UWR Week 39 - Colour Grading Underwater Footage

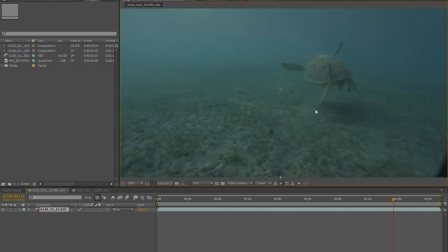So this image, it doesn't look too much from here, but actually,
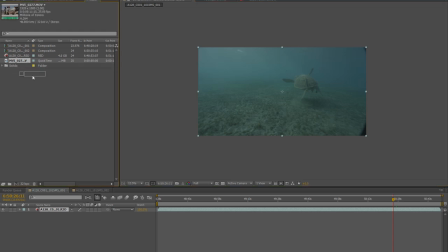when you compare it to a 1080 full HD image, that's the difference. Absolutely phenomenal difference. So an HD image would barely cover just the area of the screen that's got the turtle in it.
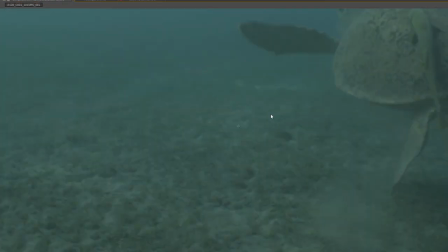And as we zoom into 100%, it's a little bit soft, this image, but absolutely massive nonetheless.
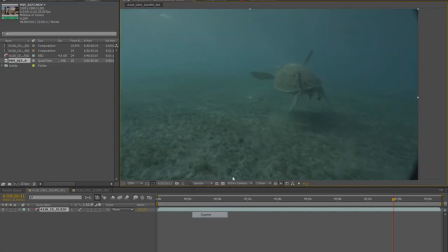So let's just pop that down into quarter resolution so it's a little bit quicker to work with. We're with the R3D file, or the camera file, straight inside of After Effects. No kind of recompression or re-encoding needed whatsoever. And what we're going to do is we're just going to do a very quick adjustment just to show
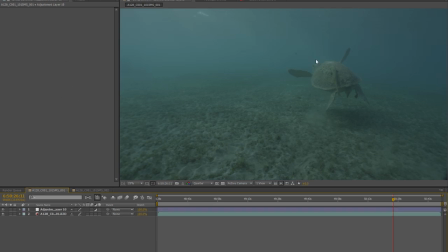you how powerful this software is and exactly how much of a difference it can make, what are the dramatic difference that it can make to your image.
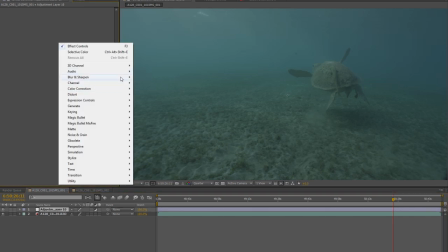So first of all, we're going to start playing with the light levels. So we're going to go into color correction, we're going to choose levels.
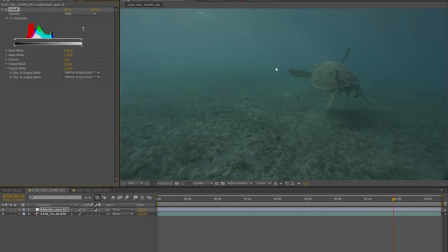Very, very simple. This is a very mathematical way of looking at how your image is exposed. It uses a chart called a histogram. And you can see here in the dark area, we have no pixels. So what we're going to do is we're going to remap our dark area to line up with our dark pixels. And we're going to remap our light area to match our light pixels.
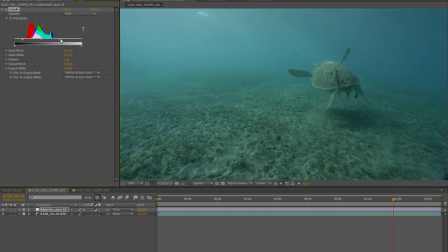We're not going to go all the way to the light pixels because it's not the sort of image where you really see anything that's that brightly exposed. And then we've got this central one here. This is gamma. This is exactly where your kind of midpoint is.
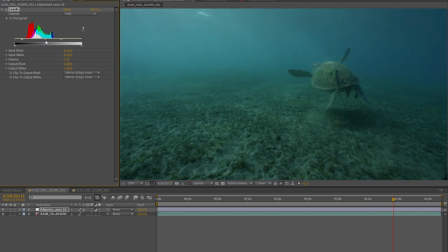So we're going to adjust that to taste. And we're going to say that our image should be exposed around about there. Now immediately that's already made the image pop much more. That's the original, grey and muddy. And that's a lot more detail, a lot more contrast. Although technically it's still the same image and we haven't thrown anything away.
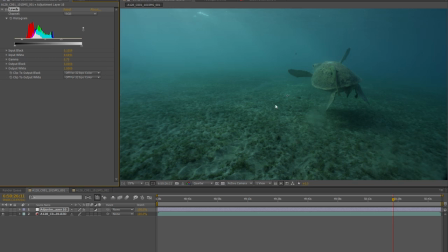It's a little bit easier on the eye. Now, that's not because there was anything wrong with the image to start with. It's supposed to be like that because it's protecting all that information. But now we're just making it a little bit more friendly to look at. Now, the problem here is that it's a very kind of insipid green. There's not a lot of color contrast here at all.
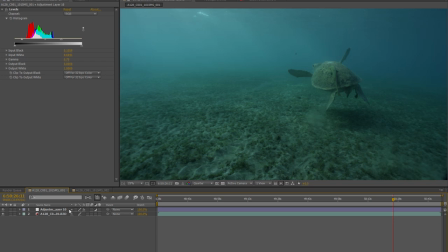Everything is a shade of greeny blue. So what we're going to do is we're going to start making some changes there.
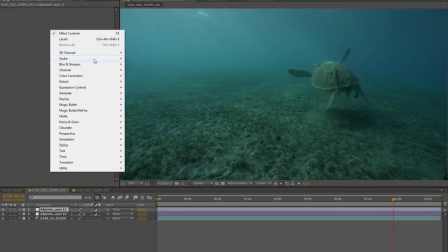And we're going to use a really powerful piece of the software called Selective Color.
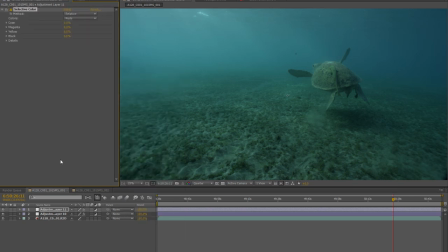Overlooked, and actually fantastically powerful. It's a way of adjusting your colors based on their primary, secondary colors, and then the component colors within there. Now that all sounds really, really complicated, but what it basically means is the entire image is made up of red, green, and blue, and also the colors in between those, yellow, cyan, and magenta.
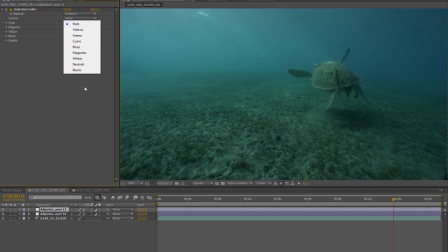And you've also got your whites, your blacks, and your neutrals. So anywhere where those colors are kind of in harmony would be a neutral color, such as white, gray, or black. So you can adjust any part of the image you want, really, and you can adjust it by playing with the cyan, magenta, or yellow.
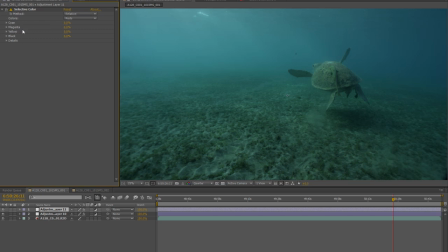Now, first of all, it seems like you wouldn't be able to change green, but actually green is the opposite of magenta, so you just slide magenta down to negative 100, and you've got yourself green. Now, of course, nothing's happening as I'm doing this, and the reason nothing's happening is because I'm set to red.
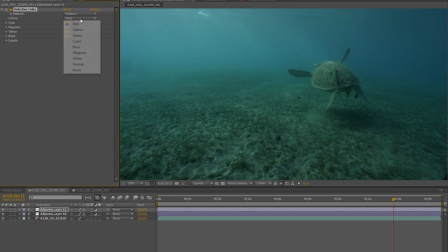And there is no red in this image at all. As I said, it's all greeny blue. So if we go over to our cyan, which is the technical term for greeny blue, we want to demonstrate how to remove some of that green from the image. Now, green is the opposite of magenta.
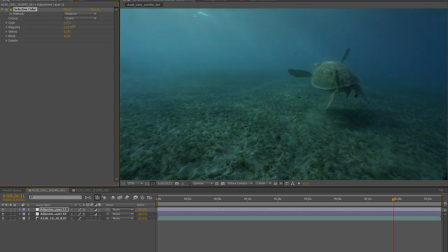So if we take the magenta value and we slide it up, our image changes dramatically. Huge change there. Too much of a change. But actually, we dial it in to taste. I quite like it around about 60, 63.
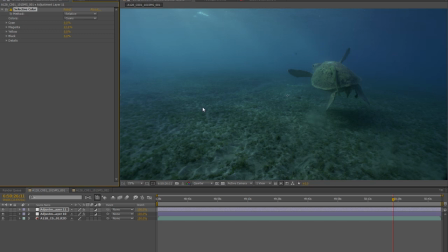So that's just taken a little bit of the harshness out of this background area, but it hasn't done too much in the foreground, which is actually exactly what we want.
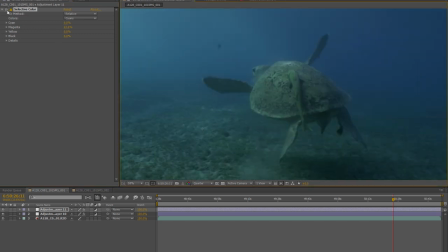It's barely changed the turtle at all, but it's changed the water behind him an awful lot.
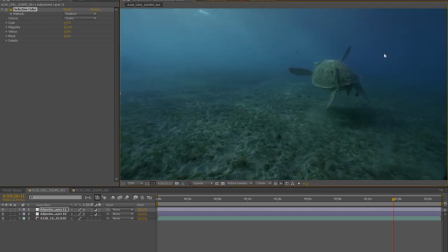And our whole process here is all about creating color contrast between the background and what we want the audience to look at. It's just like setting focus with shallow depth of field. It's all about drawing the audience's eye to what you want them to look at. So what we're going to do now is we're going to enhance that difference even further.
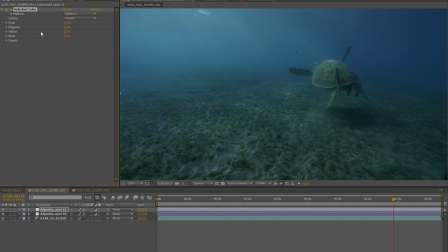We're going to take our greens, which is what I'm guessing this turtle is going to be registering as, and we're going to try and make him different to everything else. Now, what we were adjusting before was the cyan.
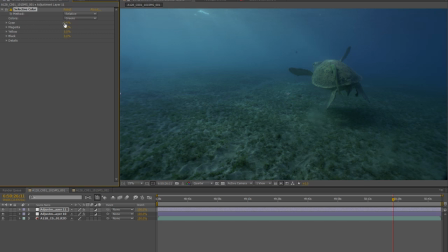So what we're going to do is we're going to grab the cyan and we're going to go negative cyan, which is another way of saying plus red. And as we do that, we see the turtle start to pop out of the background. And we turn that off and back on again, bang. And it's immediately drawing the eye to the turtle, even more so than before.
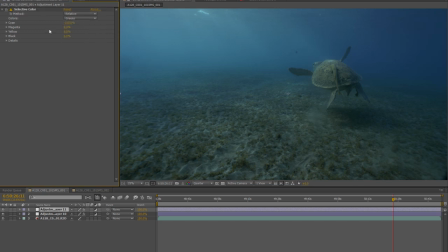If you're unsure about what area of the image you're adjusting, for example, if I get rid of that cyan adjustment, you can toggle the black up and down, and as you do so, it kind of flashes, and it kind of gives you an idea of exactly what area of the image you are adjusting.
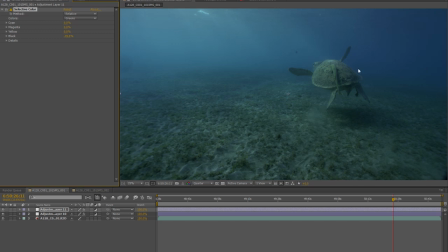Now, I actually quite like this with a little bit of a brightness boost, because that's going to further, the background is obviously darker than the foreground here, so by giving that a bit of a boost, and going back into our cyans, and maybe giving that a bit of a crush, not too much, just a bit, we can actually really start to feel the difference that we're making here.
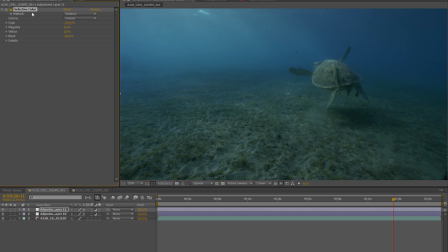And we're creating a contrast. Now, I'm not going to do too much in this first selective color because I want it to be very, very straightforward. We're just adjusting the greens and adjusting the cyans and pulling them further apart to create color contrast. Because it's really, really easy to just create another adjustment layer and another selective color over the top.
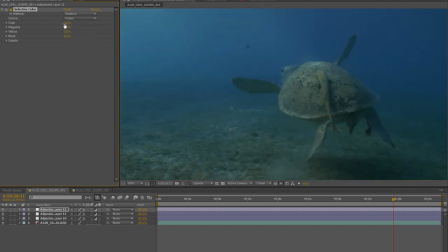We're going to go into our cyans again and we're going to start screwing with our cyans, just seeing what difference that makes.
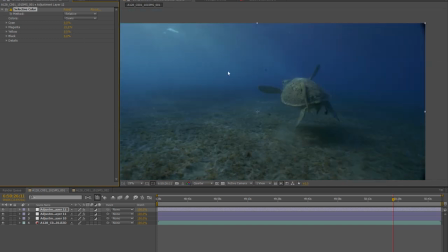Ooh, yeah. Take a little bit more green out of the cyan. And we've got this rich purpley color in the background. It's probably a little bit too purple. And pump a little tiny bit more cyan back into it. And let's take a little bit of yellow out of there. Not too much. But you get a basic idea.
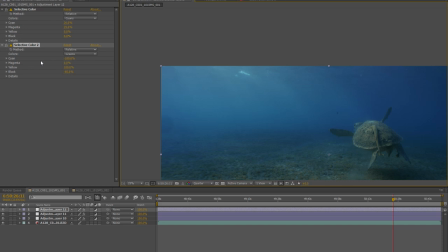And you can see how much of the extra detail it's brought out here in the rays of light. And you can go in and you can nail those in and pull that apart as well from the background. Separate your brightness and your cyans from your dark blues. It's a bit rough and ready.
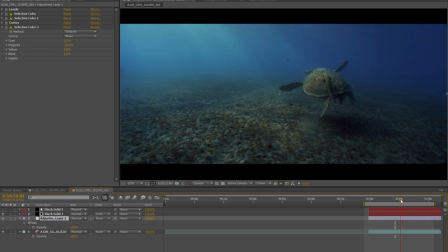If I show you the original had a little bit more care and attention, had about 5 minutes spent on it. You can see we've put some levels, layers over the top here to create like a letterbox crop.
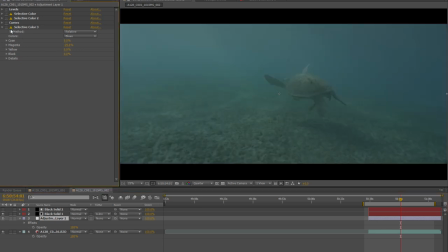But this image, again, very simply, is levels,
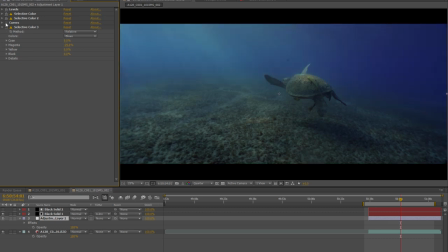selective color, push and pull that selective color around, and then crush it in with the contrast with the curves. And what we've done there as well is we've looked at this and said that's probably a bit purple. In fact, let me delete that last selective color. Probably a little bit purple in there.
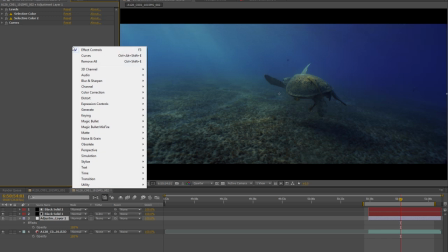So what we're going to do is just take that, and we're going to choose color correction, selective color,
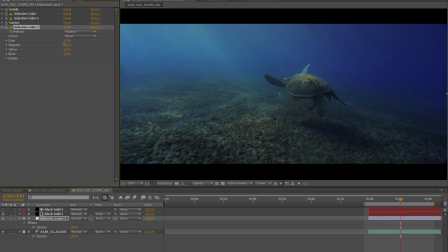choose blue for this area, and just take out some of that magenta, a little bit more, and we're at a much more natural feeling water.
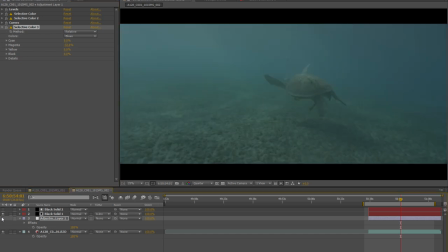Switch all of those off, original image, back in exactly where we want it to be.
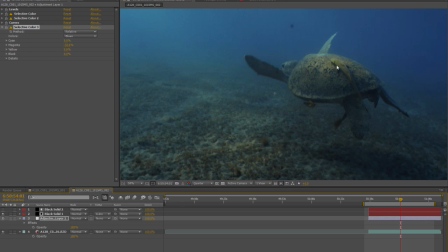We're bringing out the detail here in the shell,
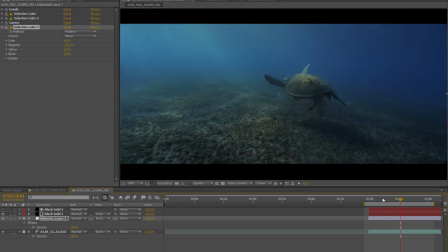and we're showing up exactly where each of these rays of light is hitting the ocean floor there, and indeed even cutting through the water. So if we just do a little quick RAM preview, it's going to render a load of those frames into the RAM of the computer, and you can see just how clear we've made it feel here,
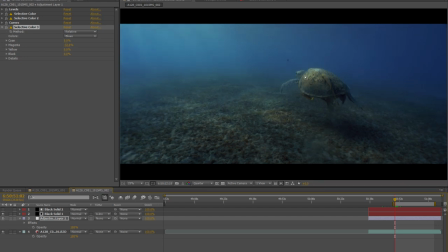how much further you can see into the background, and how much detail is coming out and really singing and popping out of the screen there. So play that back. Lovely turtle swimming in what feels like transparent water, like completely transparent, beautiful water that's just cutting the light through.
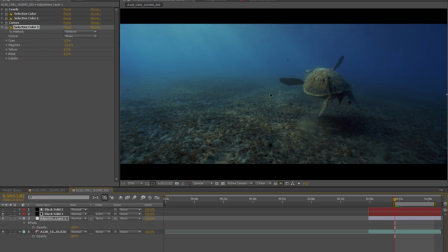And as we toggle that off, or in fact just kind of pull this adjustment layer to the side,
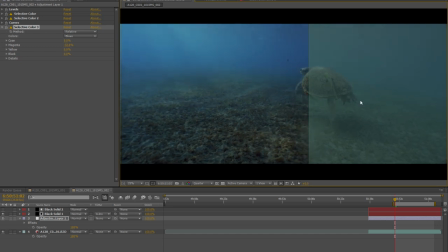you can see where we were before. And it's just a completely different feeling. And that is the power of color grading. So that gives you an idea of the sort of thing that we're up to with the footage. I'm sure you'll see much more of it over the next few weeks. I'm going to go and crack on with finishing off the rest of this footage, and I will catch you next week at theunderwaterrealm.com.